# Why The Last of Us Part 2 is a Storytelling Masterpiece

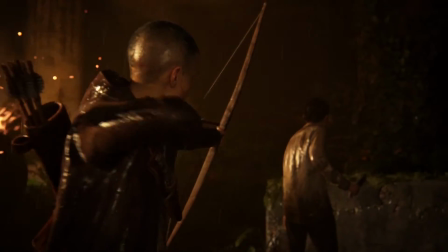Which is kinda cool when you think about it,
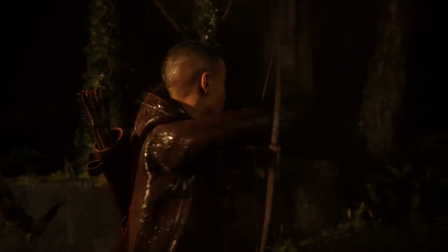because it made me wonder what humans actually think they saw back when the word demon was invented to make sense of something they didn't understand scientifically.
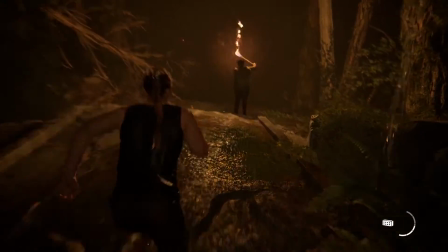So I really appreciated this little detail that contains so much essence behind it.
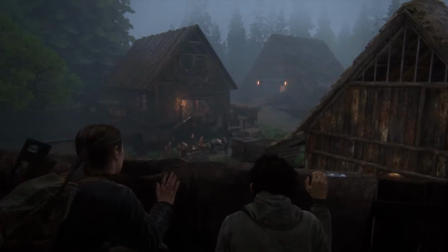Anyway, that's why I was impressed by how the Scars were portrayed in this game.
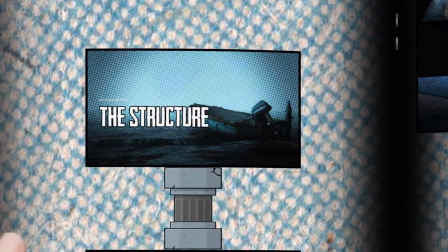The structure of The Last of Us Part 2 is quite simple but extremely effective.
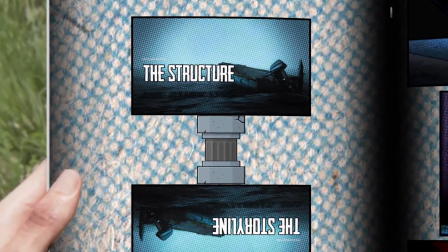Because it's not a standalone pillar within itself, it's vitally connected to the storyline and vice versa.
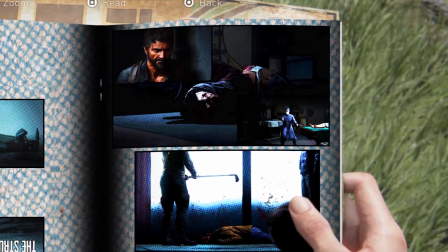You have the introduction that produces the intrigue, then the story actually starts when we play as Ellie in Seattle,
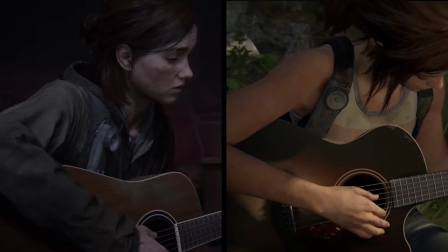and we set off a chain of events, all the while the timeline juggles back and forth between the past and present.
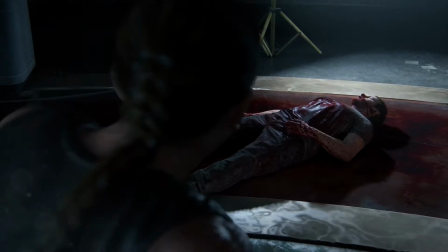Mirroring that, we play as Abby, where we get to see the results of Ellie's actions through a lens of consequences.
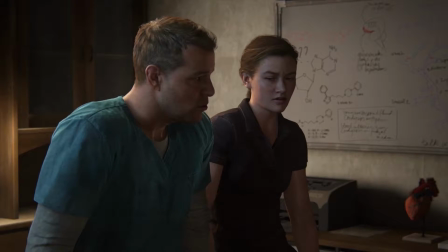All the while, Abby gets the same flashbacks treatment as Ellie.
If it was me, I'd want you to do the surgery.
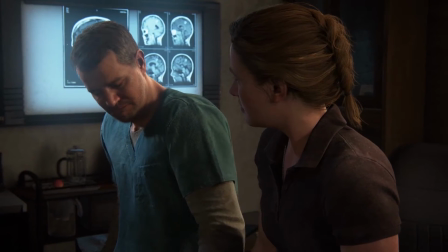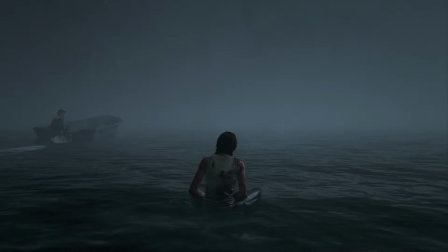Then it all comes full circle when the conclusion of all the events is unfolded and the end credits start rolling on the screen. This is just the structure, which I think is amazing, but at the same time, it's also just the outline.
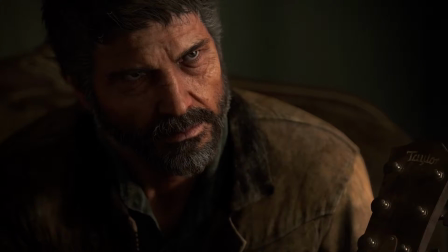Now, the meat on the bones lies within the story. But before we get there, I want to talk about the flashbacks first.
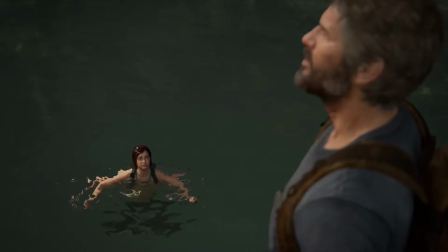Starting with Ellie, I truly love the back and forth between the past and the present.
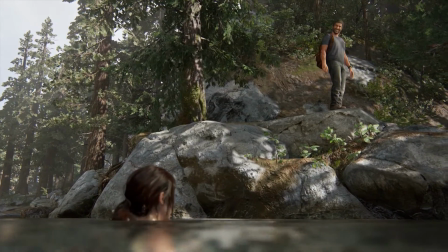The purpose behind the switch is obviously to see more of Joel, otherwise you would have been left with a bad taste in your mouth.
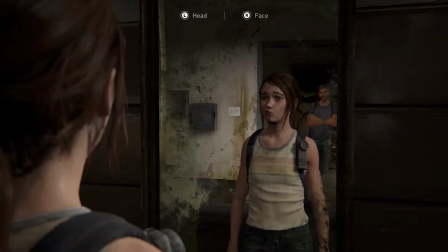This way. The worst!
Another purpose behind the contrasting timelines is, let's call it a mood palette cleanser.
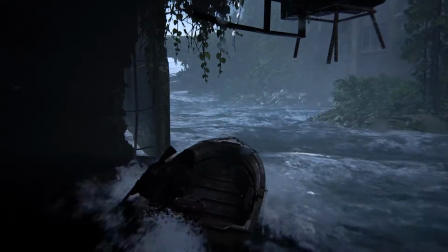Cause in the present, everything is gray, the air feels oppressive, it's all bleak, kill or get killed,
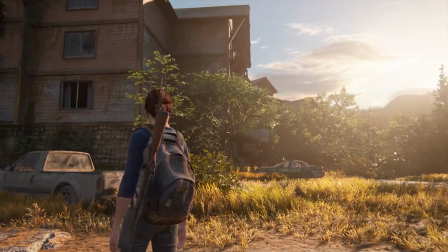whereas in the past, the colors are warm and fuzzy, the sunlight is so pretty, oh my god,
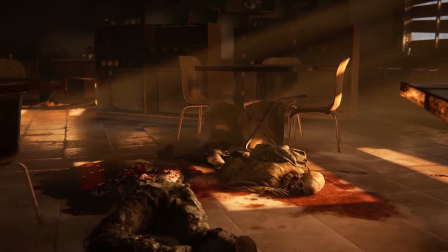it's like Rapture has cometh and thou shalt be bathed in the holiness of the game's graphics.
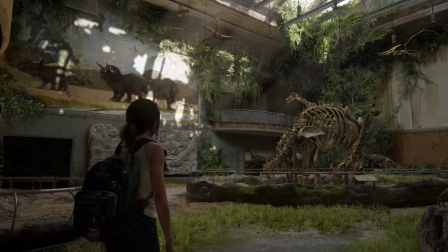A great example during the blast from the past was the scene from 3 years prior when Joel surprised Ellie with a trip to the museum.
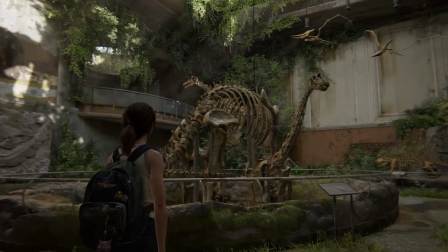That entire moment,
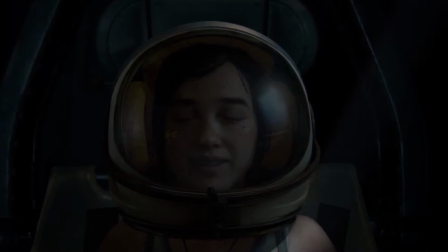but especially the one in the space module when she was listening to the launch tape and the light was acting like a see-through veil between us and her imagination,
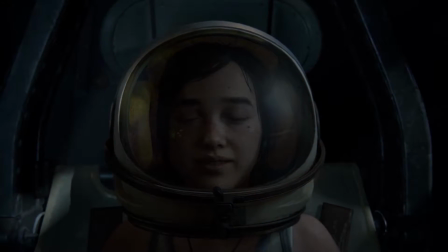was one of the greatest moments I have ever seen in any entertainment format.
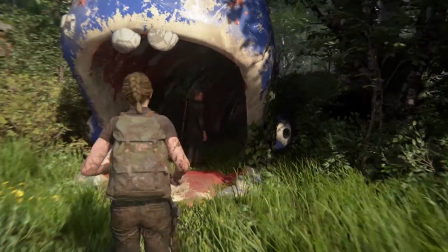The same structure is applied to Abby's storyline as well, and that symmetry appears throughout the entire game.
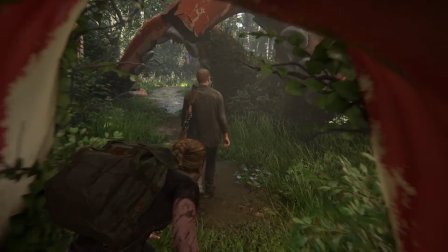The mechanism behind it is meant to take you through these two states, so a balance is achieved and thus you'll never get tired of playing the game. The
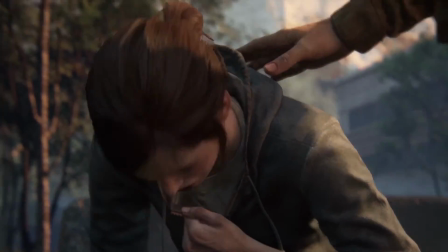third and more important reason is to slowly unravel what happened between Joel and Ellie and to see how their relationship turned out so badly.
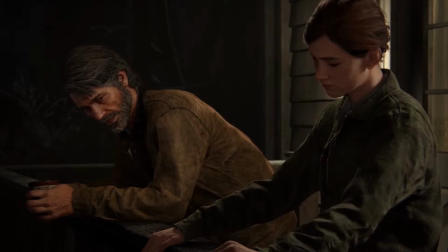A series of events that culminates right at the end when the reason of why Ellie was so hell-bent on getting her revenge is revealed.
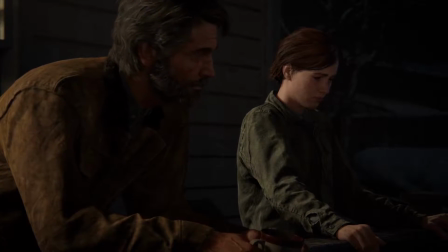I love that it's not being thrown in your face, but it's subtle and in line with the rest of the masterful nuances painted in the story.
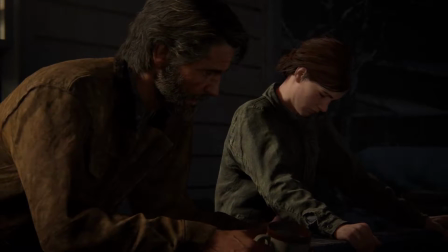The deeper reason behind her obsession relies within these two scenes.
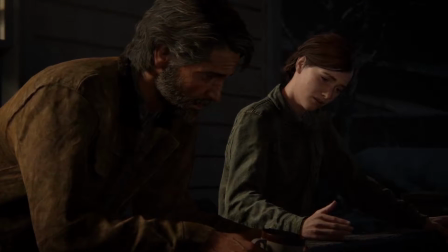I was supposed to die in that hospital. My life would have fucking mattered.
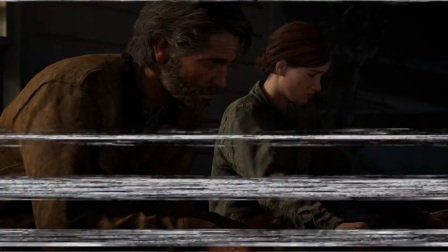But you took that from me.
And the second one.
I don't think I can ever forgive you for that.
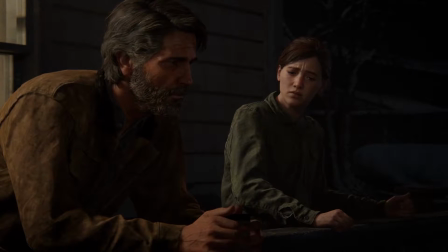But I would like to try.
Now try to think about it this way.
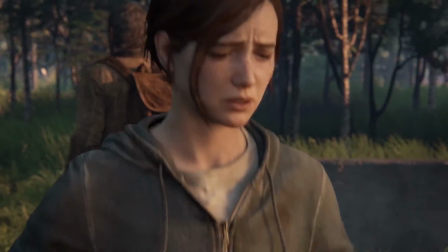If she was so pissed at Joel because he robbed her of her choice,
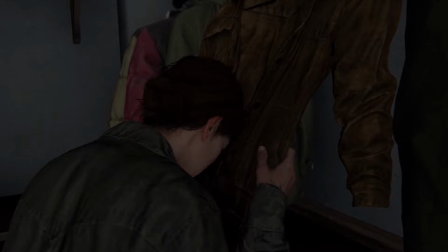what do you think she would do to someone who would rob her of her chance of patching things up with Joel?
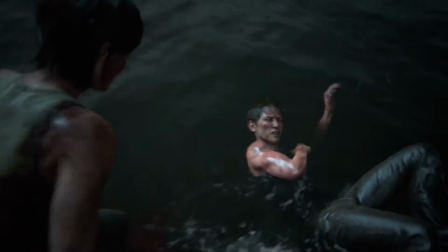The exact same goddamn thing the writers made her do with such relentlessness.
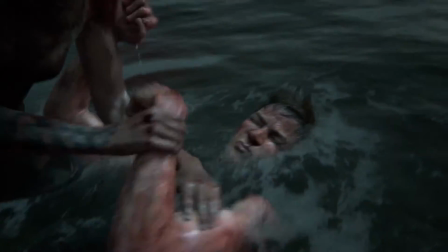It's a complete narrative circle that excuses and explains everything, and to my concern, it's just formidable writing.
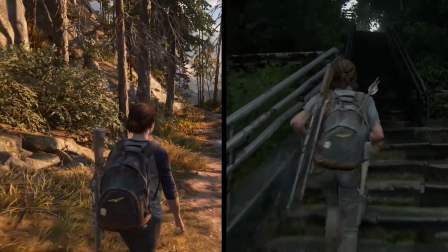Now that's one parallel of the narrative, but another is the mirroring between Ellie and Abby.